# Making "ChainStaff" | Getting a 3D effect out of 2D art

Hey everybody, I'm Nathan Fouts from Mommy's Best Games, and I wanted to tell you how I've been animating all the nasty, disgusting, pulsating creatures that you'll have to fight in Chain Staff, and how did I get a 3D effect out of a 2D sprite.
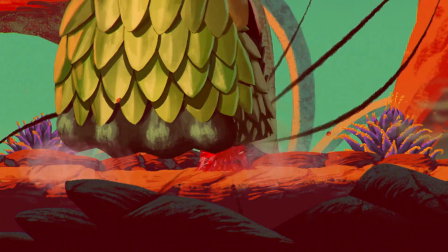Sometimes people complain about 2d games and say they look like a cheap flash game and I wanted to try to take chainstaff to the next level so I started using a 2d animation system called Spine.
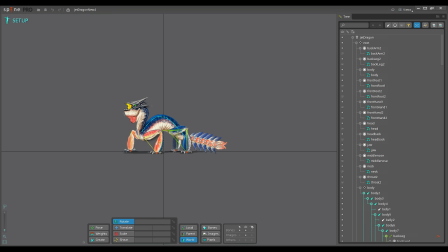But Spine doesn't just automatically make 2d art look 3d. If you want that effect you need to work on it.
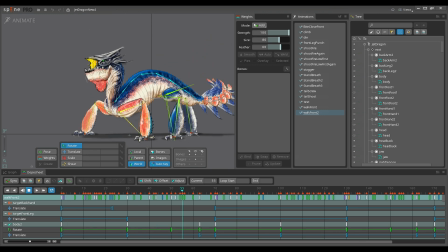You have to practice to get good at how to get those effects. First it does come down to designing your enemies and the characters and how they will complement the animation system.
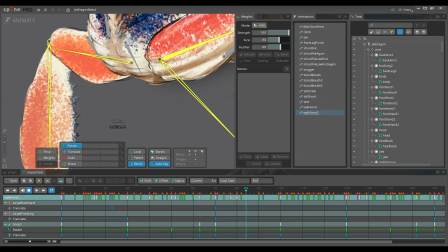If you draw all the frames of animation yourself and hand draw everything you
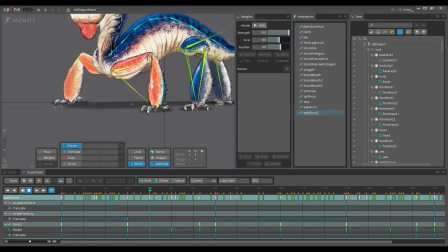can get any effect you want but that would take me forever and I would never complete the game.
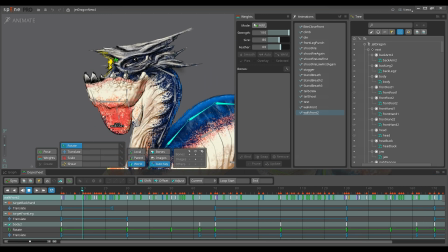So this method is a compromise where I can get a lot of animations done but also make them look pretty good.
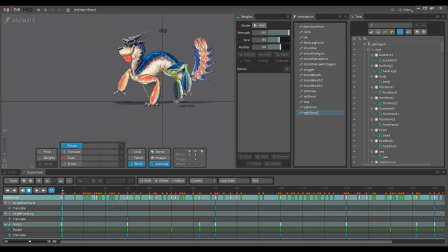But you don't want to really try for a full 3d rotation in spine if you want that kind of nice 3D effect.
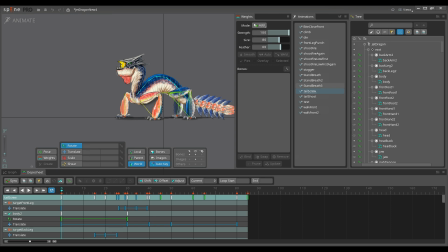You just want to get this slight tilting effect. That's about as far as you want to go. If you want 3D, you just go for a full 3D.
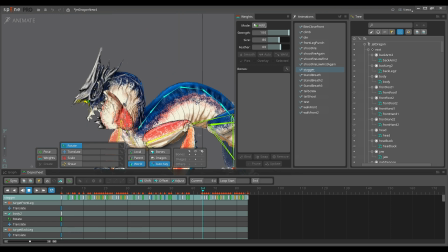Don't use Spine for that. That's kind of silly. But what I like about Spine is I can get these hand-drawn textures,
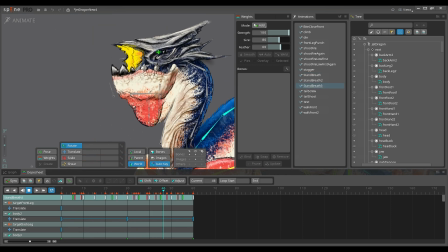all kinds of grit and detail in there, and then get it to move around like a moving painting.
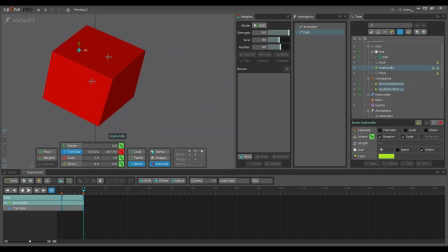So I really like that effect. So to start, to figure out how to do this cool effect, I went with a very simple 3D box tutorial and it showed me, although I know how to animate creatures and cool things,
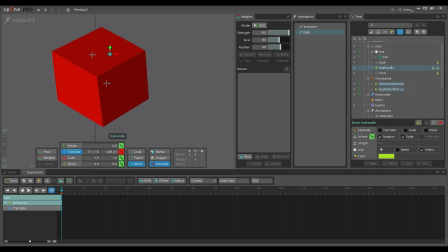it showed me how to get this weird perspective effect. And it's just a drawing of a 3D cube,
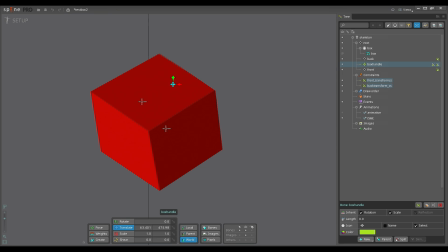but then if you put the vertices just in the right spots on the edges and then rig the bones the right way,
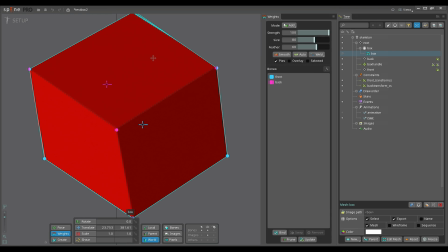you can get this effect here and it looks amazing.
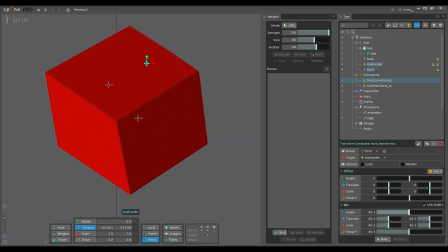I learned a lot of these advanced techniques from the spine animation tutorials and also from tutorials I found from Armand.
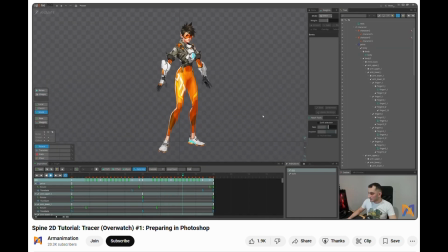He's a great animator. He is a wizard at rigging skeletons in spine and you should check out his work here.
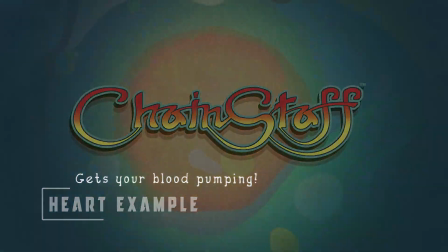So for the game itself I wanted to show you some specific examples of neat stuff I did in Chainstaff.
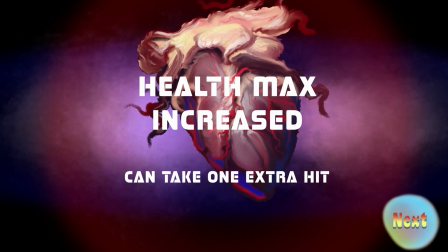Here is a human heart animation on an upgrade screen and now here is
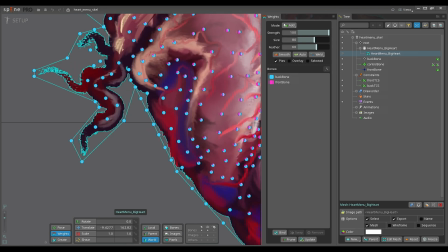the rig in spine and you can see all the vertices there and kind of see the idle animation. It really comes down to the vertex weights and how they're placed on just a few bones, how they're connected together.
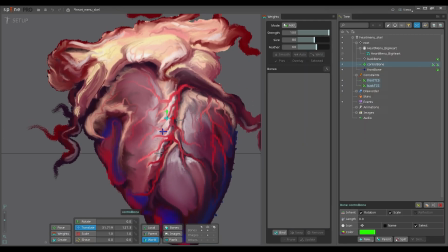The best part is you can actually reweight the vertices and if you see a problem you can do it live on the animation.
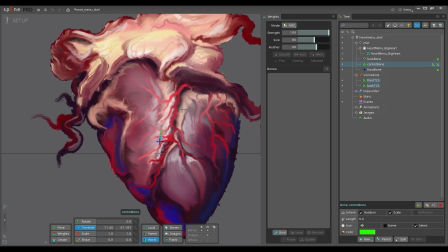And I like to drag the animation around, like to move the bones around in kind of exaggerated poses and then see where I would like a slightly, you know,
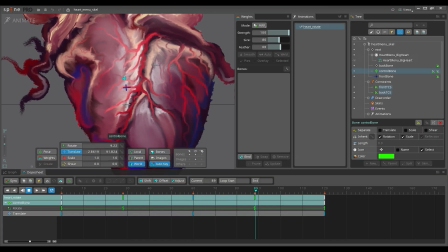bigger bump or a little divot or something and you get a really neat looking 3d effect out of it.
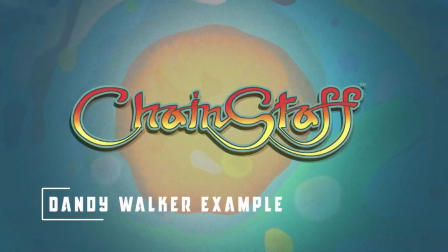Get these nice contours. Here's one of the actual monsters in the game.
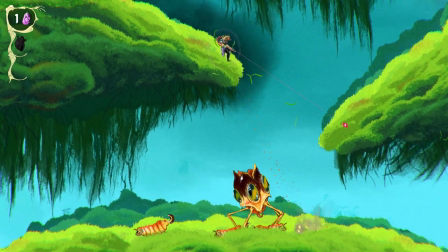This thing is called the Dandy Walker and he's from level 4 and he has a really funky walk cycle and I wanted
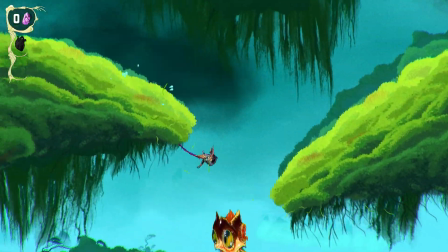to make it look less flat and he's a very ungainly silly monster but he can still hurt you and catch you off guard.
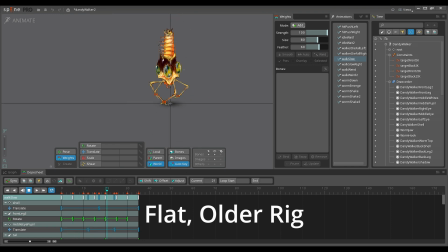Here is his original walk cycle and it looked good but it looks very flat.
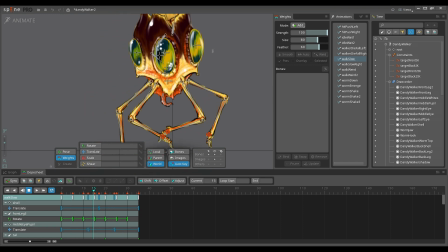So I kept pushing to try to... how can I exaggerate this?
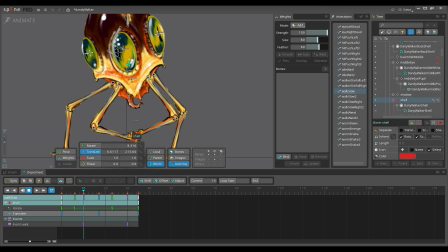And so I re-rigged him entirely and gave him new weights on the bones and vertices.
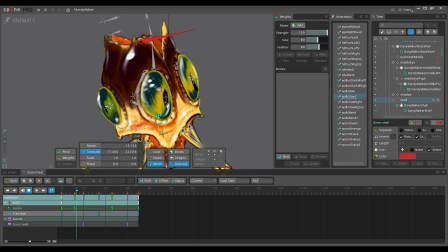And now you can see in the newest animation there's a lot more depth on him. And you can see his body swinging back and forth as he walks.
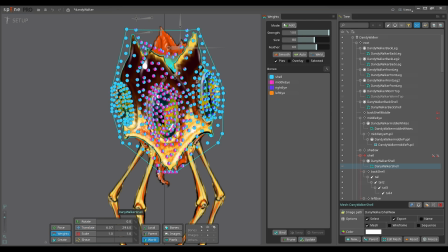And here you can see it with the vertices and the bones. And I'll just kind of jiggle it around so you can kind of see like what little effects it has.